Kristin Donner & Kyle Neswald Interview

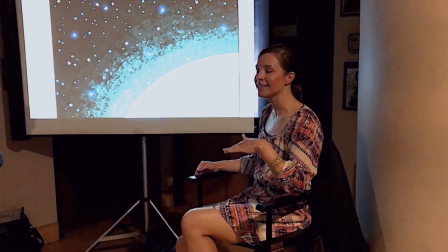(4:13)
And I like to keep my layers separated it at least initially so when I'm working with my art director if there are any
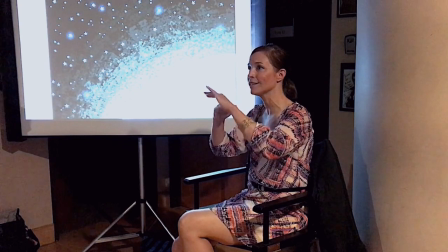(4:19)
Notes any changes that need to be made if I have really clean separated layers I can easily take a layer out or change the opacity
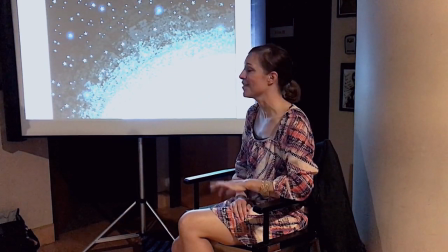(4:27)
Whatever the art director requires and that's one reason I love digital even though I started
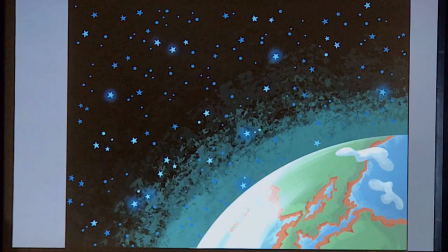(4:33)
out as a traditional painter And I love mixing paint but digital painting makes it so much easier for revisions.
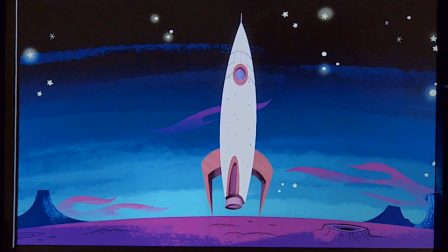(4:38)
So I'm a huge fan This is tough puppy again This is this.
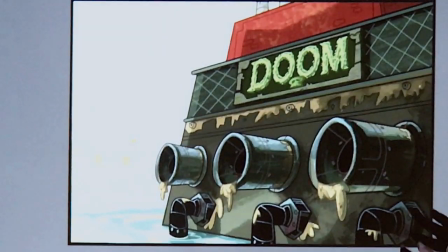(4:45)
Oh, and back to that last one. This is a great example of atmospheric perspective.
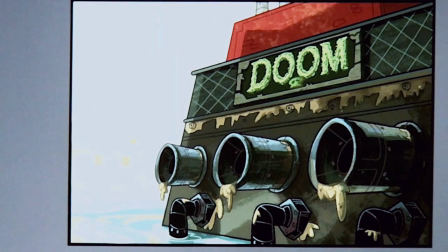(4:50)
So oftentimes when I'm painting, the line work I receive might just be consistent line work weights throughout the painting.
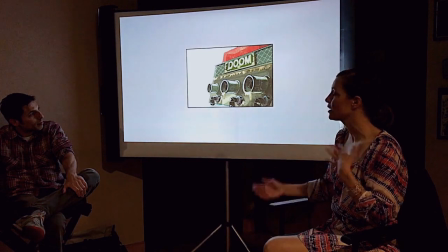(4:57)
And so it's my job as the painter to kind of try and create some dimension.
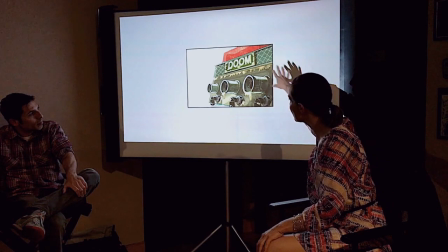(5:01)
And so here I wanted to show our DOOM headquarters is the primary shot we're looking at. I think in this one there was going to be some animation happening out of the pipes. I think a character was going to pop out of the pipes.
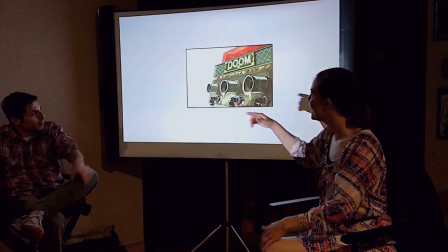(5:12)
And the background area on the left, it's just kind of for ambiance.
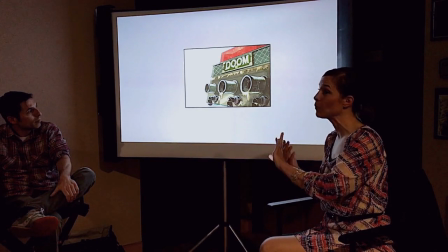(5:17)
It's just kind of to indicate what type of environment we're in, but nothing important is going to happen in that space in terms of animation.
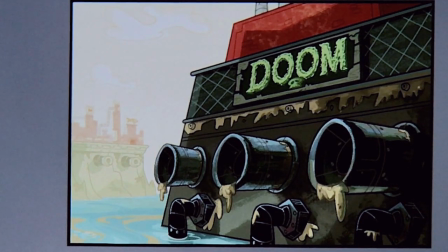(5:23)
And so I didn't want it to interfere with the character action, so I really went much more subtle with the colors and tried to drop it back in space.
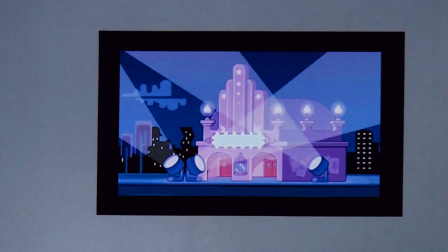(5:31)
So that's something to think about as well. Movie night for Wubbsy. And then this is some of my student work.
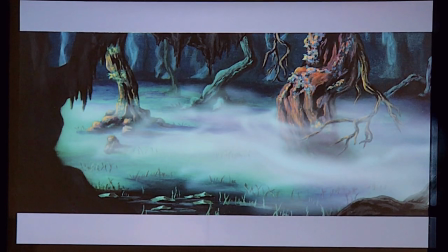(5:38)
I always feel like it's important to remember where we've come from and I didn't include like my most embarrassing student work Kyle and I were actually going through some of our drawings from school the other day and some of them were horrible And he said throw them away you can do much better
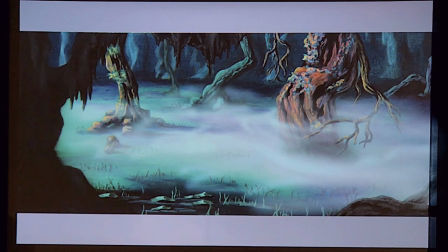(5:52)
now And I didn't throw them all away because I thought it's important to just recognize one's progress And even when we're struggling in the moment
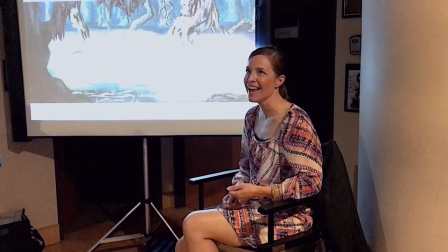(6:00)
because even as professionals Sometimes we have tasks that we really struggle with I think it's important to recognize how far we've come as artists and to look at
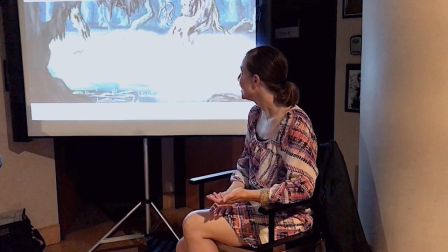(6:07)
every struggle as an opportunity for growth and for learning. So this is actually some of my student work that I'm a little more proud of.
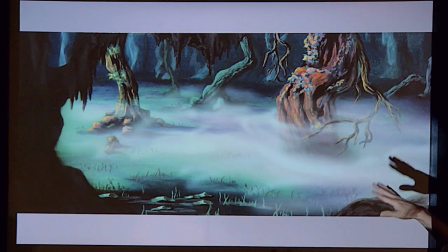(6:14)
This is a traditional painting I did in my very last year of undergrad. And this was acrylics and cell vinyl on illustration board.
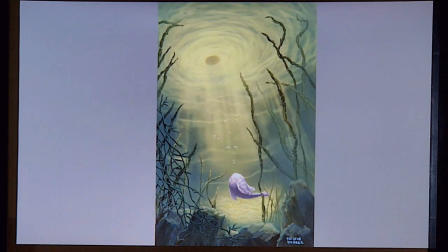(6:26)
So we'll go to the next one. This is also student work I did and this is when I started getting a little more thoughtful about storytelling. So previously I was just working on my technique and trying to create environments and then I realized, you know, something's really missing because ultimately in animation the environment is there to support the character and support the story.
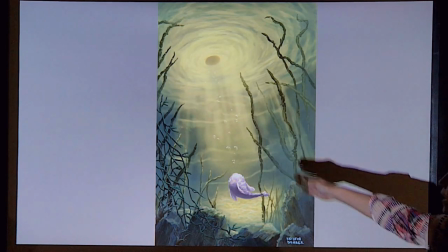(6:45)
And so I started creating my drawings with a lot more thought as to where the action was going to be and what the characters were going to be doing.
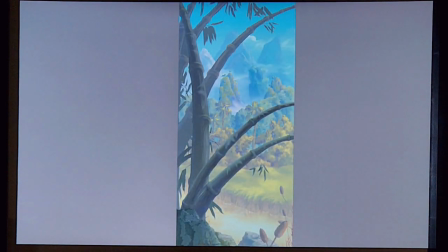(6:51)
This is also student work for me. The palm or the bamboo in the foreground is on a layer, a cell layer, so it's just a clear kind of plastic. So I mean it's still the same concept in digital where your characters are on a foreground layer usually if they're
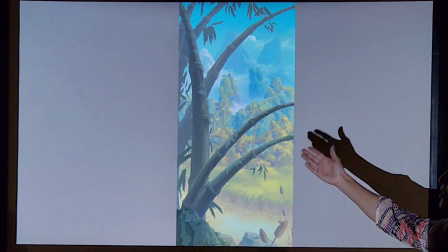(7:07)
in the front and you may have overlays like digitally it would just be another layer in your digital file.
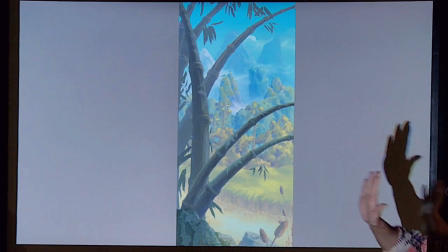(7:12)
But for me this was actually a piece of plastic I had to lay over my painted environment. This is a quick study I did, and this is actually while watching Harry Potter.
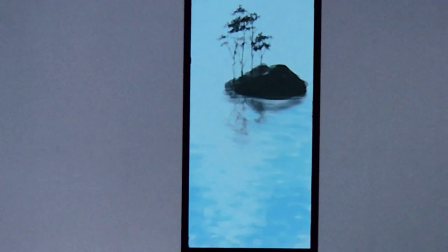(7:23)
So I do this a lot at home, not to annoy people in the movie theater, but watching, I try to pick some of the movies where I really admire the direction or the design or the color sense, and then I'll just sit there in my living room with my laptop out or my sketchbook out, and I'll try and either replicate what I'm seeing or maybe just be inspired by it and create my own quick study piece.
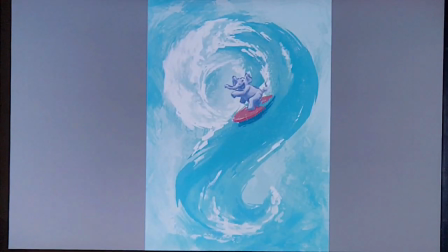(7:46)
and the next one this was after watching a movie as well and it was not a movie about a surfing elephant but it was a movie
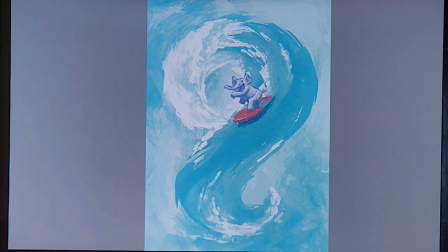(7:53)
involved a lot of water I think it might have been Lilo and Stitch or what it was one of the sweet movies if you probably just saw Moana you could probably find a lot of water inspiration from that as well but this was something I went home from the movie theater and went I just want to paint water
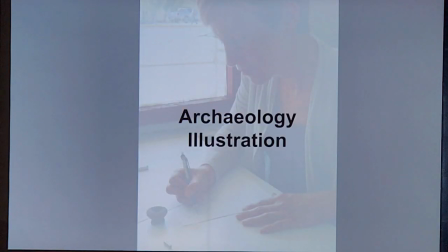(8:06)
and so I did this really quickly so I mentioned before that I've started expanding what it means for me to work as an artist and And I found some opportunities to reach out into the field of archaeology.
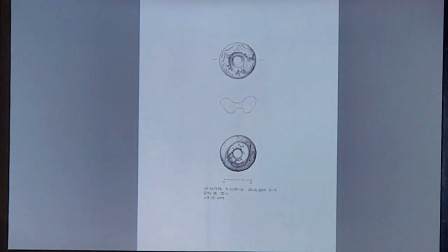(8:19)
And so I've been working on illustrations.